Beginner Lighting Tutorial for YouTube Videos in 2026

Professional lighting comes with a bulb or an LED panel that is your hard light layer, and then you can put a diffuser on it, which makes it soft light. Cool, so we know some light sources and we understand hard light versus soft light. Now let's talk about color and temperature. The temperature and color of light is, in the professional world, measured in Kelvin. And white light, or light from the sun, sits at about 5,800 Kelvin. Now, when it comes to Kelvin and color temperature, it seems like it's a little bit backwards. This has to do with physics and black body light radiation. But let me give you some Kelvin ranges and what those colors of light might look like. And I'm actually going to use my key light here as an example. So first we have warm white light. It's going to sit between 2000 and 3000 Kelvin.
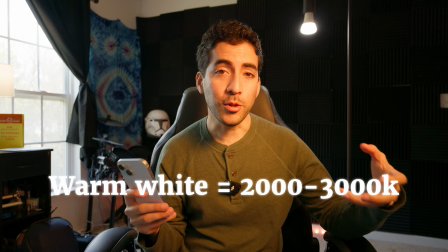(4:47)
This is going to look like this. This gives you a very yellow look, and you might be familiar with this look from an incandescent light bulb.
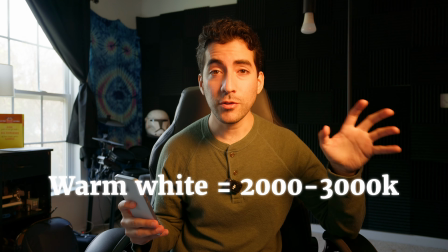(4:55)
So this is the color temperature of light at 2500 Kelvin. Then we have a more neutral white.
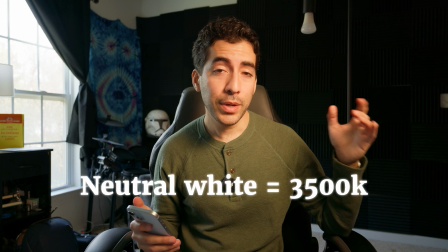(5:00)
Let's go up to 3500 Kelvin. This lighting is still warm, but it's going to be a lot more natural, a lot closer to white, to true white.
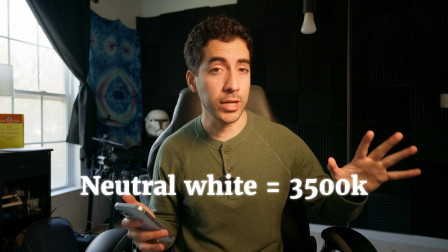(5:08)
But it's still a little bit yellow. So this is 3500 Kelvin. Now let's go to 5600 Kelvin.
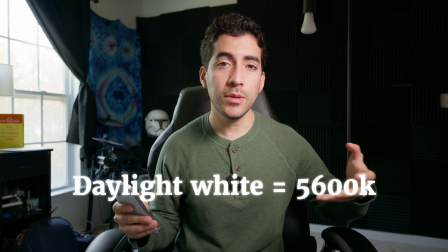(5:16)
This is white light. This lighting tends to give you the most natural tones when looked at in natural conditions.
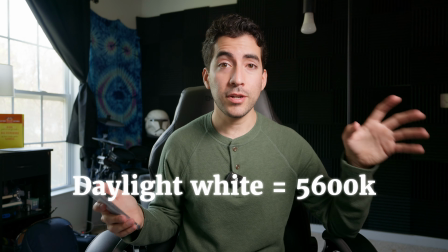(5:22)
This lighting helps you see the true color of things. 5600 Kelvin is what probably most people like to use when they are shooting video.
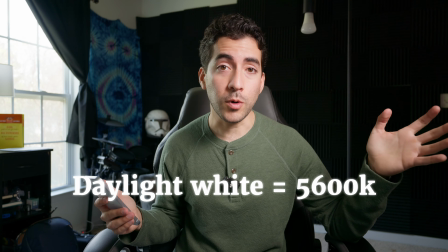(5:29)
This is what I like to use because it's just easy to work with. It's true white and it makes all the colors look natural.
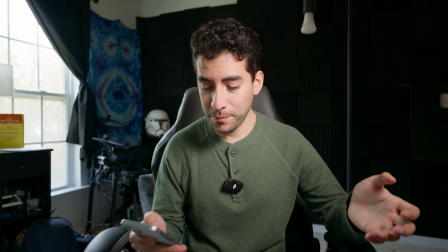(5:34)
But let's keep going up. Let's go up to 7500. Now the light is starting to get blue.
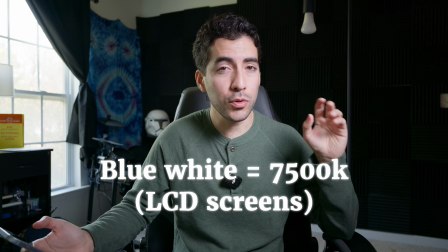(5:41)
And this is important because 7500 or bluish light is closer to LCD screens.
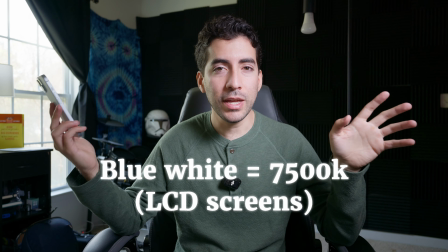(5:47)
If you're in a room and you're taking a video of the room and there's a TV screen in the room, it'll look blue in the video.
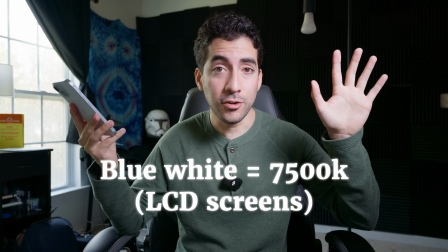(5:53)
It's because the light from the screen is closer to 7500 and it looks bluer than natural light like this, or even a warmer incandescent light bulb. So blue light, 7500 Kelvin, is going to look very blue compared to incandescent light at 4000 Kelvin. So I also mentioned a few different sources here. So let's go back to talking about light sources. The sun on a nice sunny day, somewhere around 5600 Kelvin. The sun on a cloudy or overcast day might be closer to 6600 Kelvin. Incandescent light bulb might put us closer to 3200 Kelvin. So you can see that all these different light sources are going to have different color temperatures. Okay, so now we know about color temperatures, and we know that if we want natural colors, we probably want true white light somewhere around 5600 Kelvin. We also have some reference points. If you don't have a light that can tell you exactly what Kelvin you're setting it to, that's okay.
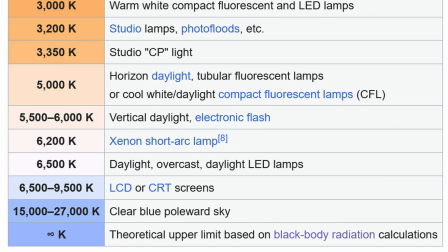(6:48)
We know that on a sunny day, it's probably around 5600 Kelvin. On an overcast day, it's a little over 6000 Kelvin. And those are good reference points. We know that LCD screens on a computer or a television are going to be even bluer at 7000 Kelvin or higher.
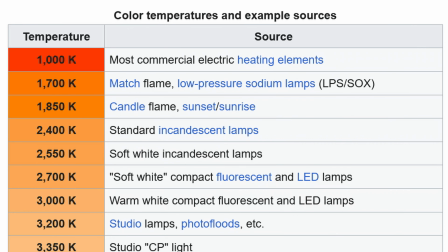(7:04)
Incandescent light bulbs, fire, more natural, warmer light sources like that are going to be closer to 3000, maybe even 2000 Kelvin. So when you're going to shoot your video, aim for having a light source that is closer to that true white, that daylight white. Okay, now the fun part. Well, all the other stuff is really fun for me too. This part is cool. Placing and contour, because where you place your light and how it hits your face is going to actually change the shape of your face, which is really cool.
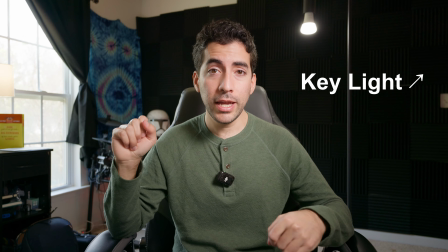(7:28)
So my main light, my key light that I'm using for this video, I currently have facing me at an angle away from the camera.
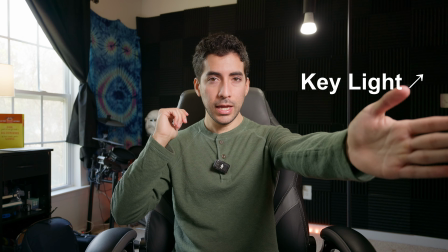(7:36)
So it's at about this angle, and it is a little bit higher than eye level.
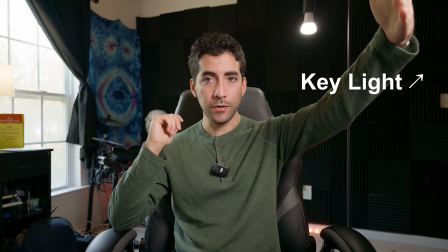(7:40)
So it's about there. So the light is coming from over here and hitting my face.
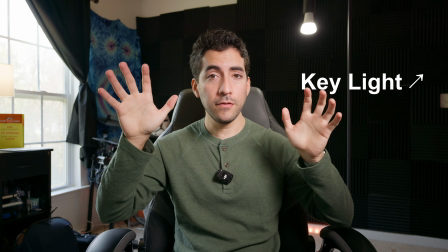(7:45)
And what this is doing is because it's soft light, it's lighting up this side of my face really well.
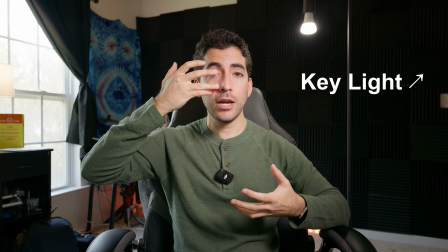(7:51)
And then it's starting to cast soft shadows on this side to follow the contour
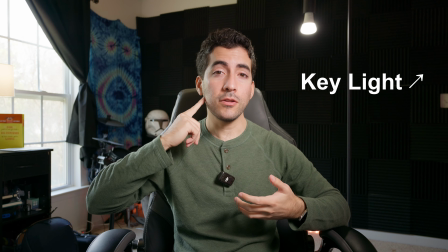(7:56)
of my nose and to follow the contour of my jawline and my cheekbone here.